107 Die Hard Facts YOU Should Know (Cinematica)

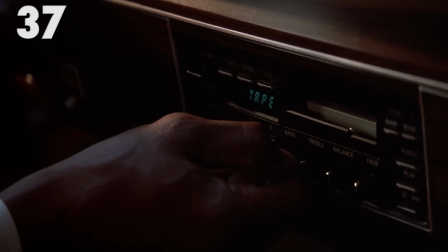When Willis requests that he put on Christmas music instead, Argyle informs him, this is Christmas music.
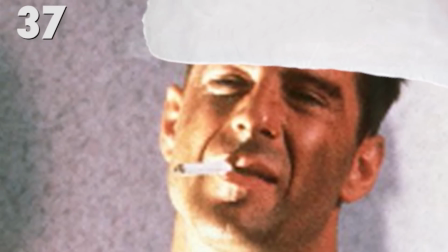This can be seen as allegorical of Die Hard itself, which does not appear to be a typical Christmas movie at surface level, but totally is one.
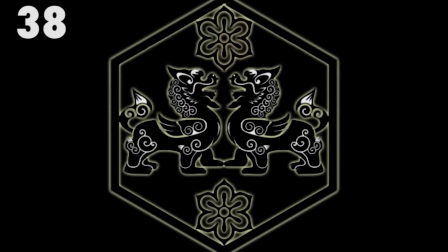Number 38, the Nakatomi were a clan in ancient Japan,
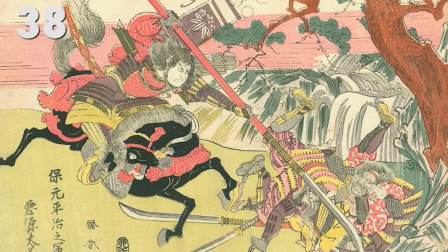which raised a rebellion against the rival Soga clan in order to become the most influential family.
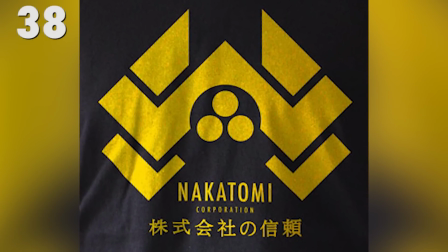The Nakatomi company in the film mirrors the wealth and influence of that ancient clan. Number 39.
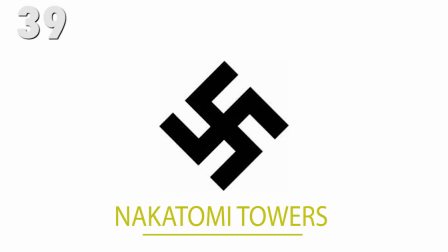The original Nakatomi logo resembled a swastika. It was designed by Degovia but shot down by McTiernan due to its similarities to the symbol.
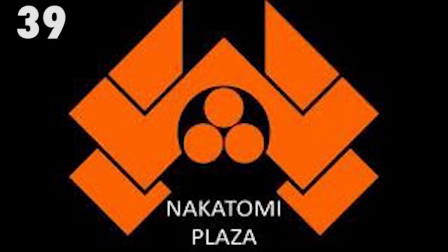The updated design seen in the film looks more like a samurai helmet. A little bit less murder there.
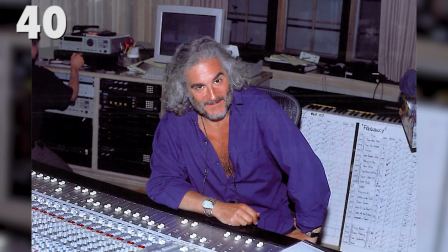Number 40. To bring out a subtle sense of joy in the soundtrack, McTiernan asked composer Michael Kamen to integrate sections of a particular piece of music into the soundtrack.
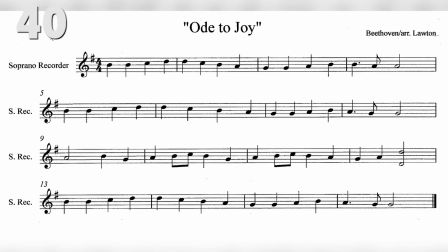Later on, he learned that the track in question was appropriately enough, Ode to Joy. Number 41.
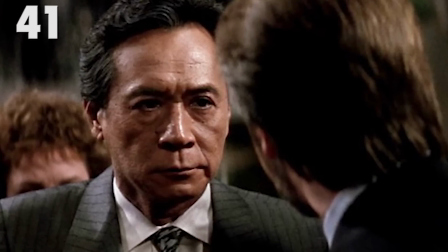According to Degovia, Takagi has a backstory.
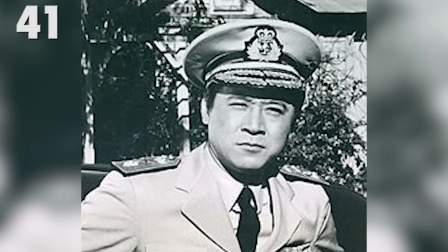He served during World War II in the Japanese Navy on a ship called the Akagi, or Red Castle.
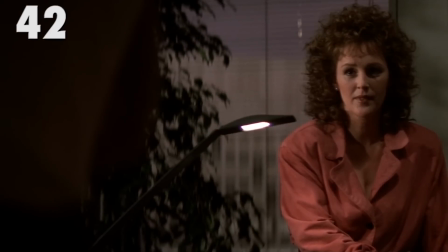The vault password then is named after the battleship. Number 42. Holly's last name is continuously spelled two different ways throughout the film.
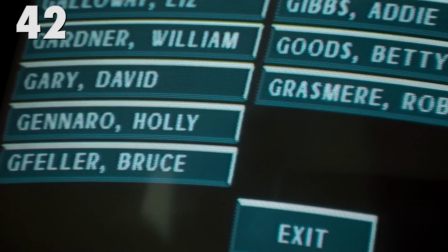On the Nakatomi computer in the beginning, it's spelled as Gennaro with an A, but changes to Gennaro with an E after McLean touches the screen.
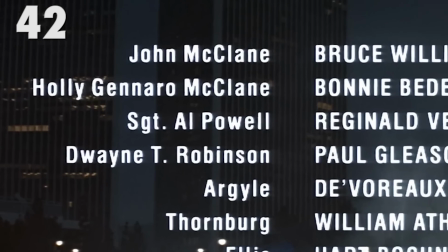Her name is also spelled as Gennaro with an A in the credits. Number 43.
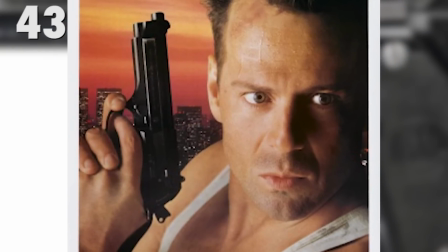McClane's signature gun used in the first three Die Hard movies is a Beretta 92F.
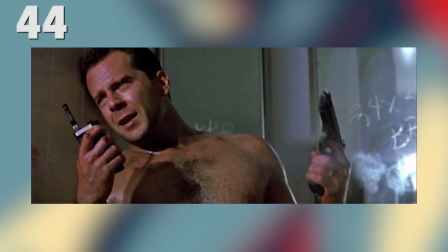Number 44. McClane's famous catchphrase, Yippee-ki-yay, is a reference to the song from the Roy Rogers show, Pecos Bill.
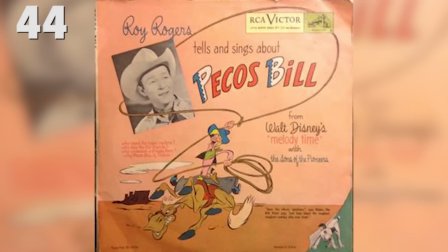The song is about a Western Superman with a chorus that sings, Yippee-yi-yay,
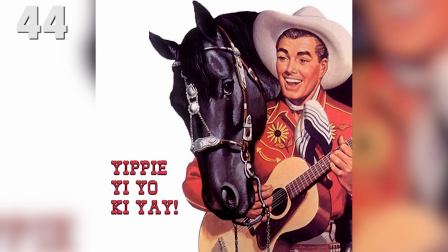Yippee-yi-yo, he's the toughest critter, west of the Alamo, and it's sung exactly like that.
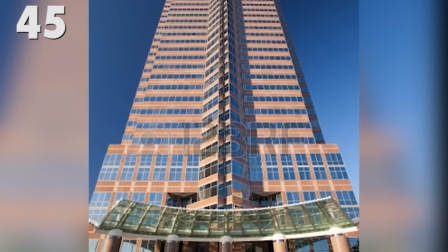45. Even though Fox was filming in their own building, they still charged the production rent for the time they spent shooting in that space.
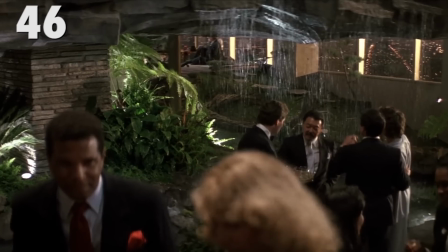46. Some of the architecture on the 34th floor resembles Frank Lloyd Wright's Falling Water.
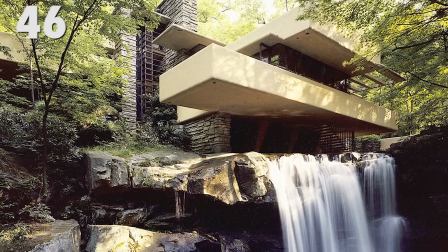According to Degovia, in the movie's lore, that actually is the Falling Water, purchased by the Nakatomi Company and repurposed in their own building.
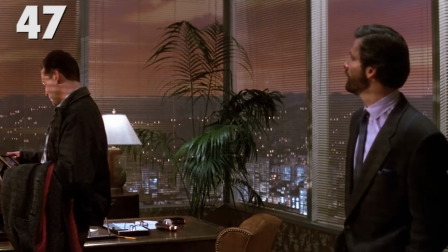47. Since the scenes on the 34th floor were shot in a studio, a long painting was used to show the view of L.A. from the windows.
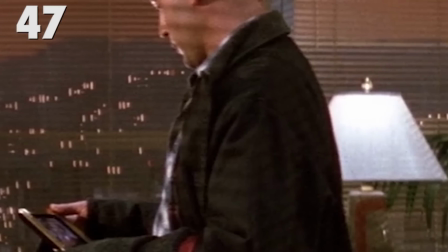The 380-foot-long painting even had flickering lights built in to synthesize traffic.
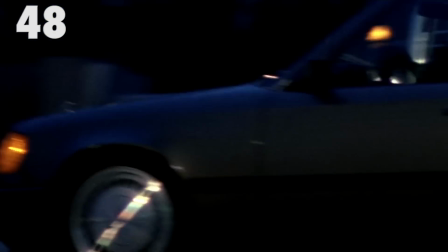Fox still uses it for other films on occasion. Number 48. The logo on the terrorist truck, Pacific Courier, ironically translates to Messenger of Peace.
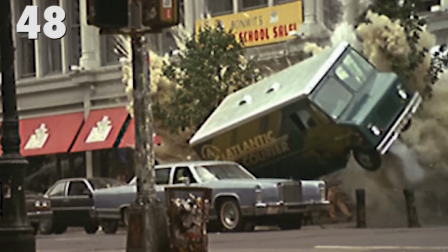You can see similar logos that appear on the truck in the beginning of Die Hard with a Vengeance as Atlantic Courier and at the end of Die Hard on a Bus,
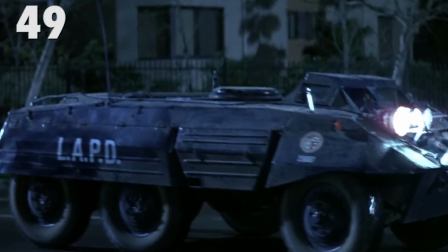Speed, painted on the side of a plane. Number 49. It took months of negotiations with Fox just for the production to be permitted to
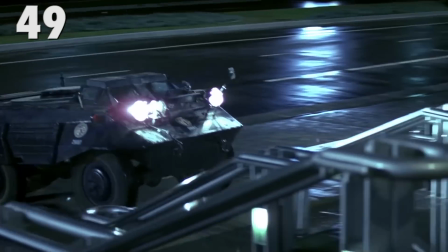do the scene in which the SWAT armored Humvee knocks over the railing in front of the plaza.
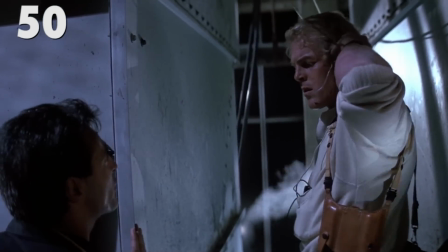Number 50 Most of the terrorists speak in broken German, but very few of the actors playing them were actually even German.
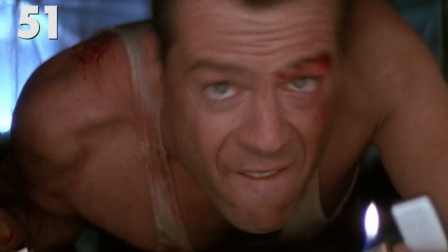Andres Wisniewski, who plays Tony, is one of the few who were. Number 51 One of the famous one-liners, Come out to the coast, we'll get together, have a few laughs,
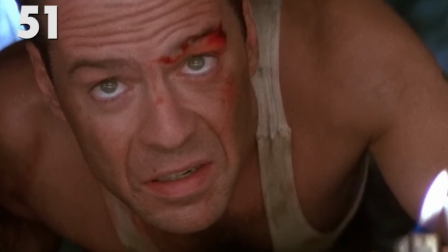spoken by McLean in the vent, was actually written on the spot and fed to Willis through an old cell phone.
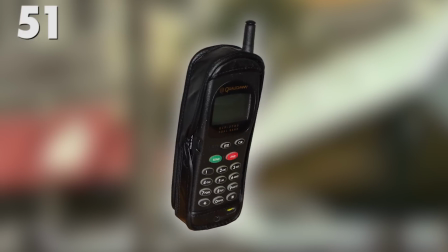Similar instances happened throughout the production. Number 52.
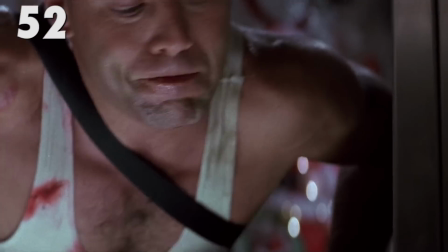Bruce Willis did his own stunts, including riding on top of the elevator and jumping 25 feet from the top of the building.
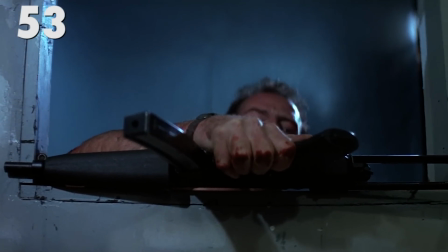Number 53. A botched stunt was incorporated into the final cut. The part in which McLean falls down the ventilation shaft but catches himself was not actually part of the script.
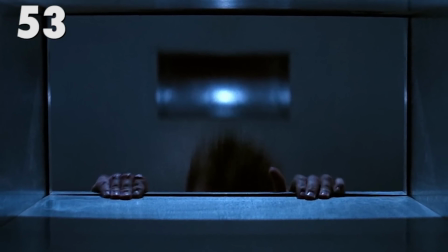The stuntman accidentally fell while shooting the scene. Editor Frank Uriost decided to keep it in the movie though, so the footage of the accident is in the finished film.
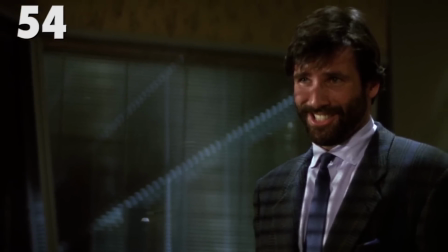Number 54 Hey, you guys remember Ellis' line? Hans, Boobie, I'm your white knight.
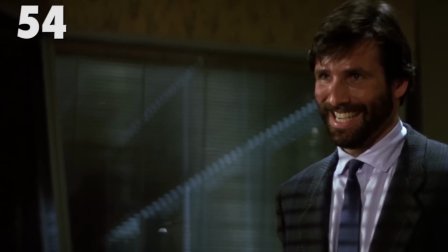Yeah, of course you do. He completely made it up.
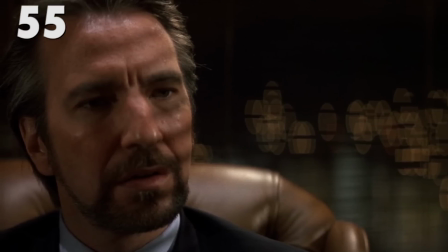Number 55 Alan Rickman, who plays a German antagonist, is actually British, whereas Bruce Willis was born in Germany to a German mother.
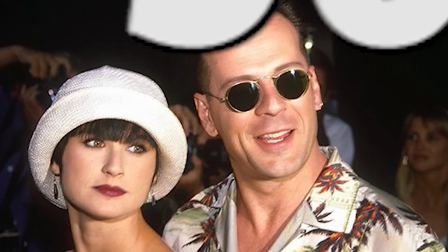Number 56.
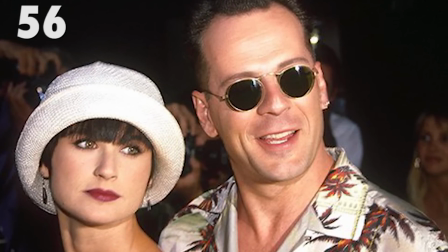Demi Moore was on set quite frequently as she was planning her wedding with Bruce Willis, but she rarely spoke to or acknowledged any of the other actors.
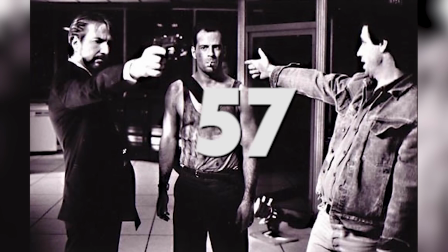Number 57.